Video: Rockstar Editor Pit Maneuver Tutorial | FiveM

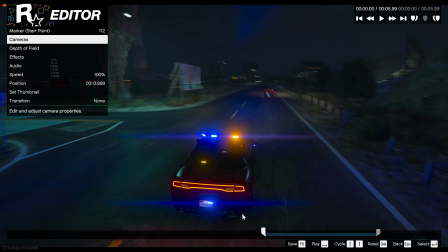(0:19)
Alright everyone, in this tutorial we're going to show you how to make the clip that I played for you at the beginning, as well as a similar clip in the BCSO trailer with a charger pitting a vehicle. I had a request to make this video, so I hope this helps. If you have any other requests, feel free to leave them in the comments and I can try to accommodate as many of them as possible.
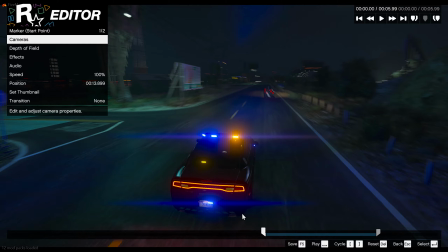(0:38)
So to start this, you need to get a clip of you doing a pit maneuver on a vehicle, whether that's your friend driving the car or an AI.
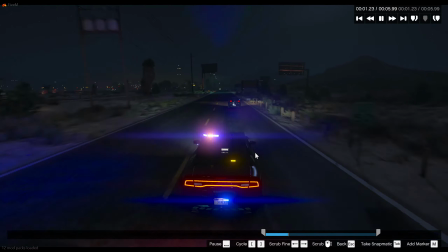(0:46)
Okay, so this is the clip we just recorded. We approach the car's running away, and I pit maneuver the car,
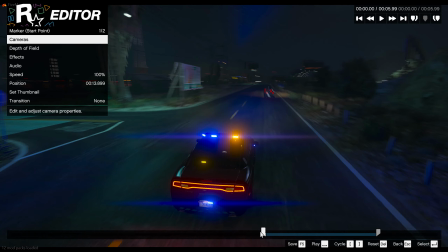(0:54)
and that's the end of the clip. So to start, you want to make sure that you're close enough to the vehicle, so probably around
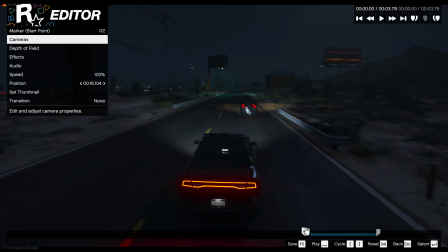(1:00)
here, like right here, so that this next function can reach the AI.
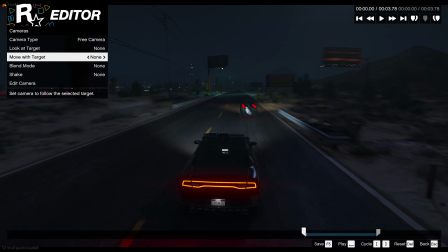(1:06)
So you see what I mean in a second. So we're going to be using a control on the camera called Move with Target. Essentially this takes the camera and it mounts it to either an AI or to your player, so that it moves with it consistently.
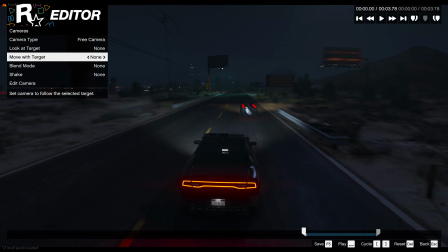(1:20)
I don't typically use this a whole lot because I think it looks a little bit robotic, but in this case we will use it, and you'll see why in a second. So to start, you want to select the AI that's running away. You can see that it's indicated by this little blue arrow. So in this case they're target 1, but there might be multiple targets in the scene, so in this case we locked onto like a bunny or something.
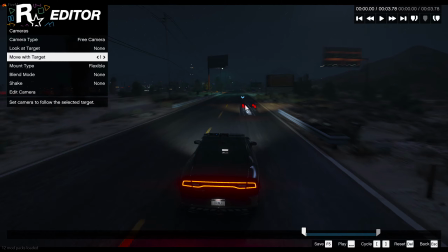(1:39)
So make sure you're choosing the correct target. And then the next thing you're going to do is switch the mount type to rigid. The difference between rigid and flexible is rigid mount type almost bolts the camera to wherever you're placing it, so the camera won't allow for any movement whatsoever.
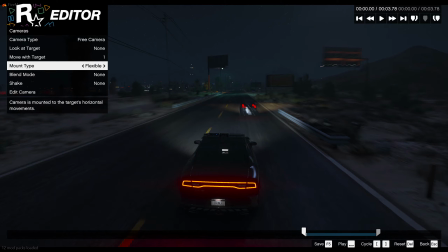(1:57)
Flexible just allows for a little bit more movement side to side, and it looks a little bit more natural if you're doing a chasing scene, but still not great. So for this one we're going to be using the rigid mount type, and you'll see why in a second. So the next step is to take the camera and put it in the back window of the car you're chasing.
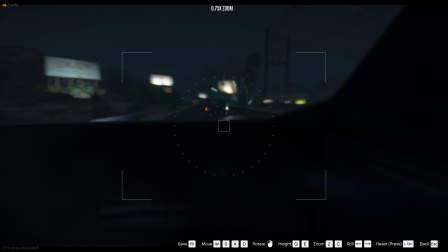(2:09)
So I'll go over here, sit in the back seat, and then you can choose what kind of zoom you want to do.
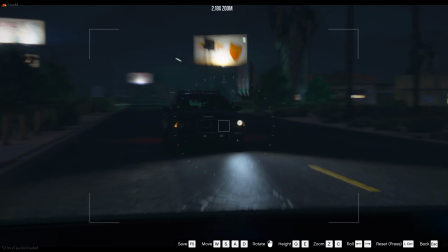(2:15)
For this one I'll just keep it pretty zoomed in, and then bring it out a little bit so you can see the window.
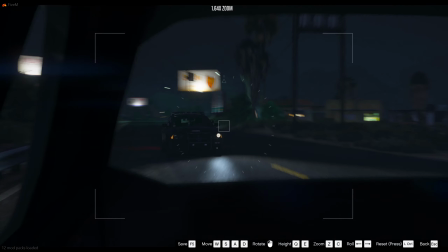(2:22)
Just a little, just like that. So we'll go ahead and play the clip and you can see what it looks like.
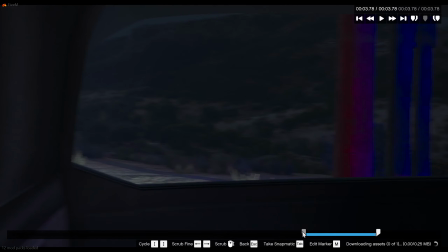(2:30)
So as you can see, it's not exactly the clip that we played at the beginning yet. We still have to do some edits to make it look good.
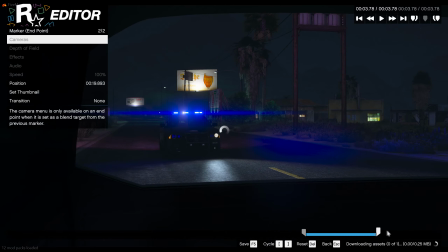(2:36)
We're going to also add a little bit of time on the end here just so that we have a little bit more spin. Okay, so the next step is to have the camera follow the car just so that we can see it better,
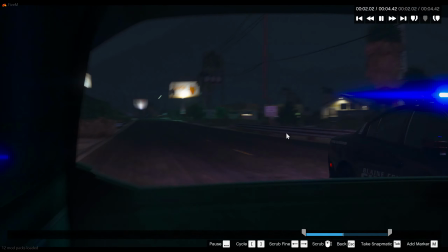(2:47)
because as you can see, the car comes up and we kind of lose sight of it here, and then we spin and it doesn't really look that great.
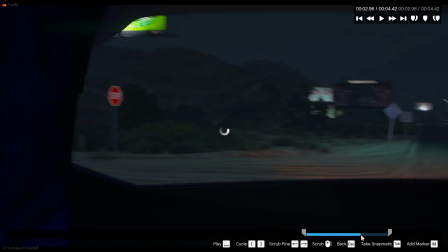(2:52)
So we're going to go to the part where the pit is, probably around here.
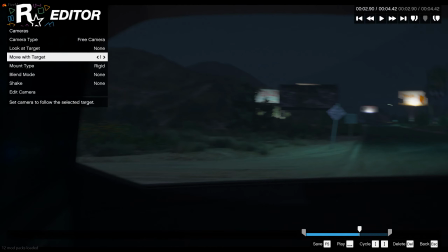(2:56)
We're going to take the camera, we're going to tilt it towards where the car is.
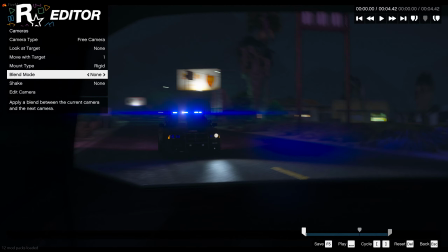(3:03)
Now the blend mode you use for this doesn't really matter, so I'm just going to use smooth with linear or with blend easing on.
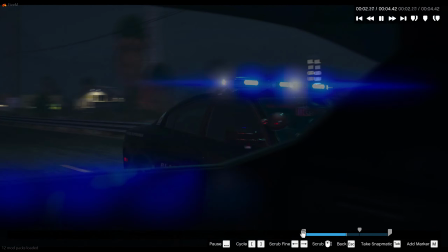(3:08)
You can play around with which one looks best for you, but already that's looking a little bit better.
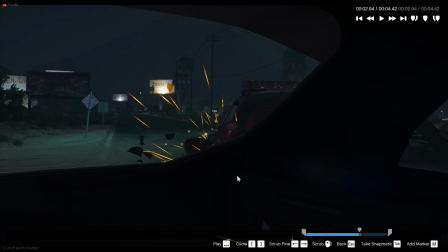(3:14)
So one thing I've noticed is you kind of lose sight of it behind this big black barrier, so I'm going to take the camera
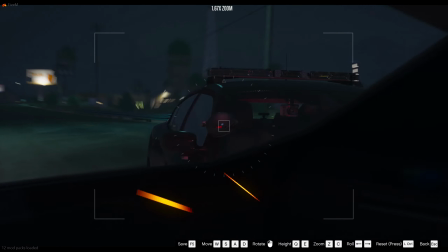(3:22)
and I'm going to just move it out a little bit like that. Let's see what that looks like.
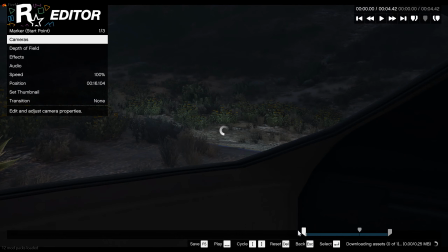(3:31)
Okay, so now the car is pretty much in frame and it looks pretty good. So the last thing you need to do, which is probably the easiest part of the whole thing,
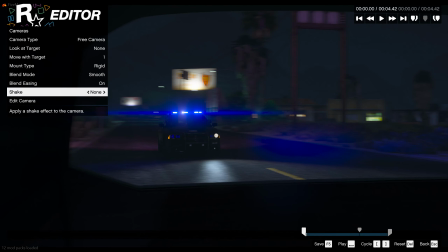(3:39)
is take the camera, go to the shake option and select the ground vibration.
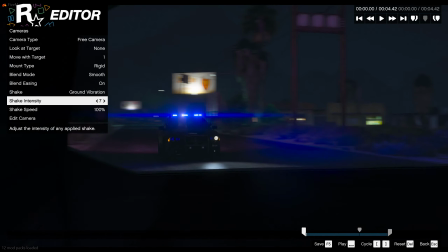(3:45)
And now this is up to you how you want to do this. I'd play around with the settings, but the more shake, the more intense it looks.
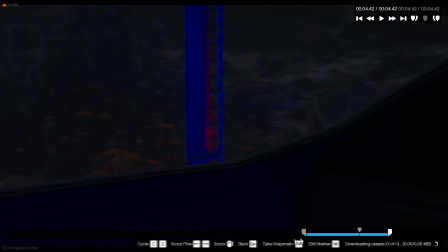(3:52)
So already it's bouncing a lot. What you can also do is increase the speed of the bounce if you're like really trying to go for it.
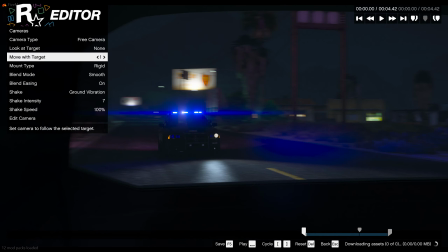(3:59)
So one second, let it load. So you can take shake speed and jack it up so it's like really crazy if you want,
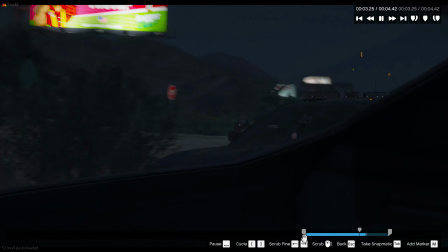(4:06)
but I think that's a little bit much, so I'm going to keep it at 100%.
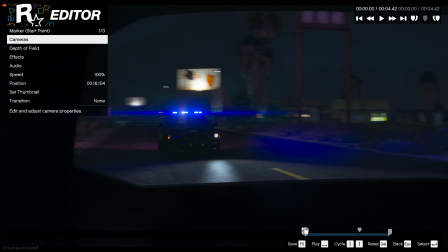(4:13)
Even that's a little bit much. Drop it down one more. It's like 6.
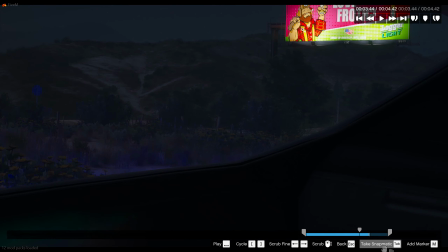(4:20)
I kind of like that. Just move this camera up a tiny bit.
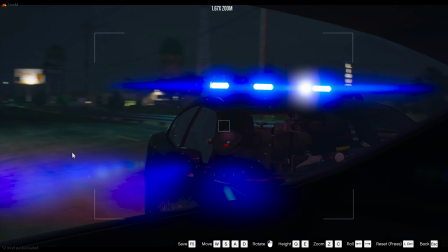(4:26)
So.
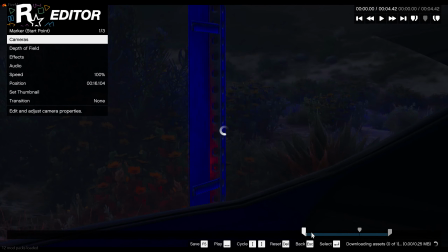(4:30)
Okay, so that looks pretty good. And then the last thing we need to do is add an explosion shake when the car hits the AI car.
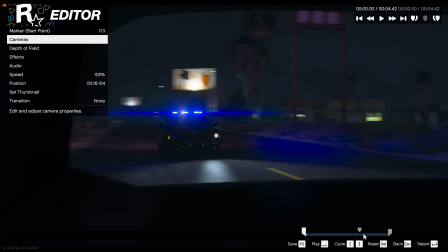(4:39)
If you watch the video back on the BCSO trailer, the one I played at the beginning, there's a severe shake once the car hits, and that just gives the
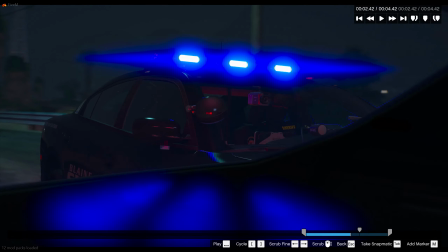(4:48)
effect that the car just hit the AI vehicle. So right there is the impact, right there.
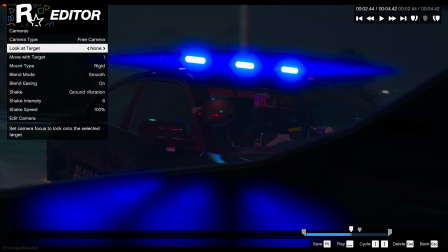(4:53)
So what you can do is add a marker for the cameras, and just go to shake, and you're going to add an explosion.
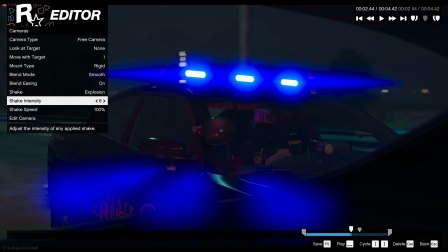(4:59)
And then I tend to make this one pretty large, so maybe like an 8 or 9, depending on how intense you want it.
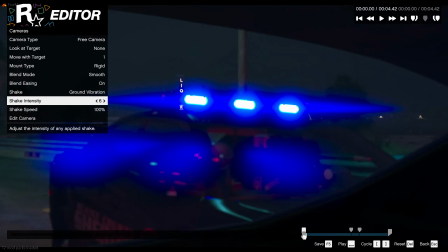(5:06)
Now let's see what that looks like. Oh.
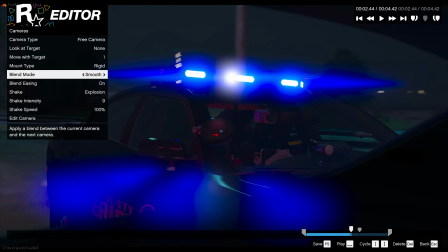(5:10)
So I'm actually going to be switching this to linear because we added another marker, so just keep it linear and it'll look fine.
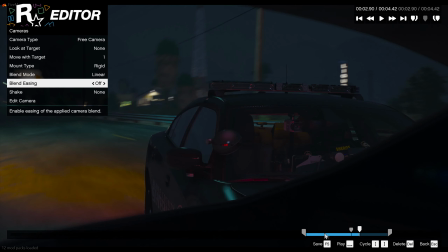(5:16)
But let's go ahead and See what that looks like.
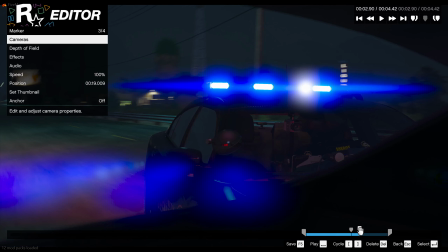(5:22)
So that looks pretty good. Go ahead and turn it off for this.
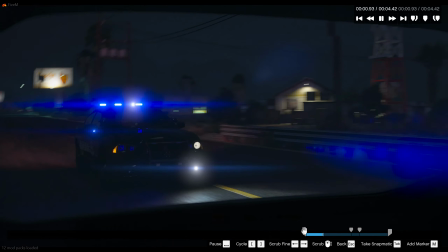(5:27)
So if you look at it, what I did was I just added the little marker where the impact is, had an explosion play,
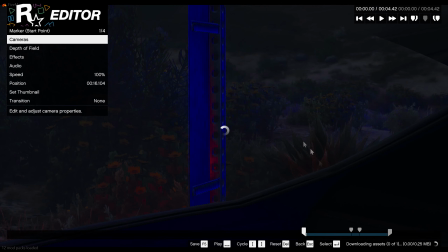(5:32)
so it looks like the car hit it, and the explosion effect kind of masks any imperfections in the camera movement or anything,
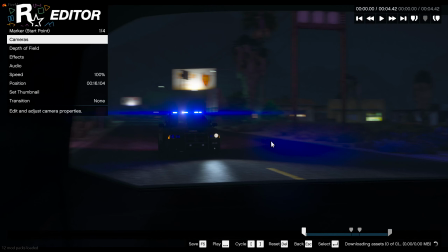(5:39)
so you don't really have to worry about that. But yeah, so that's basically how I did the shot.
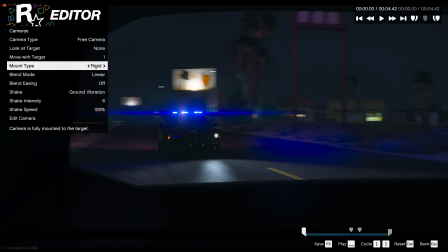(5:46)
Maybe add a tiny bit more ground vibration speed. Just make it look.
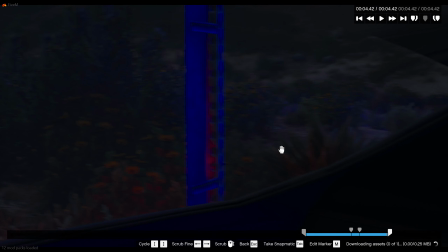(5:53)
And this is obviously not perfect, but you can toy with it as much as you want. But that's essentially it.
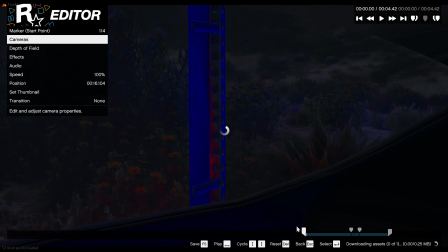(5:58)
You can use this effect for different variations of this if you want. You don't have to necessarily be in the car.
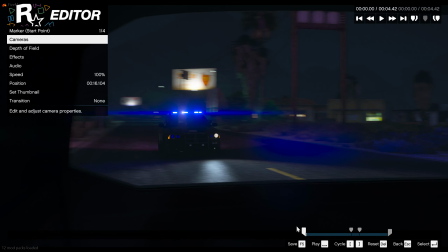(6:03)
You could do it from the perspective of the police officer. And basically just kind of use this any way you need.
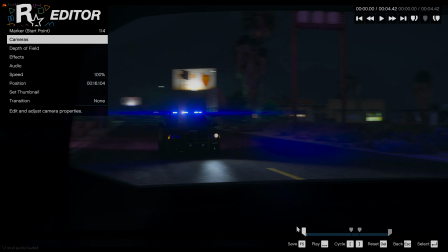(6:09)
But that is how I made the shot. So hope this helped. And if you have any other requests, feel free to put them in the comments.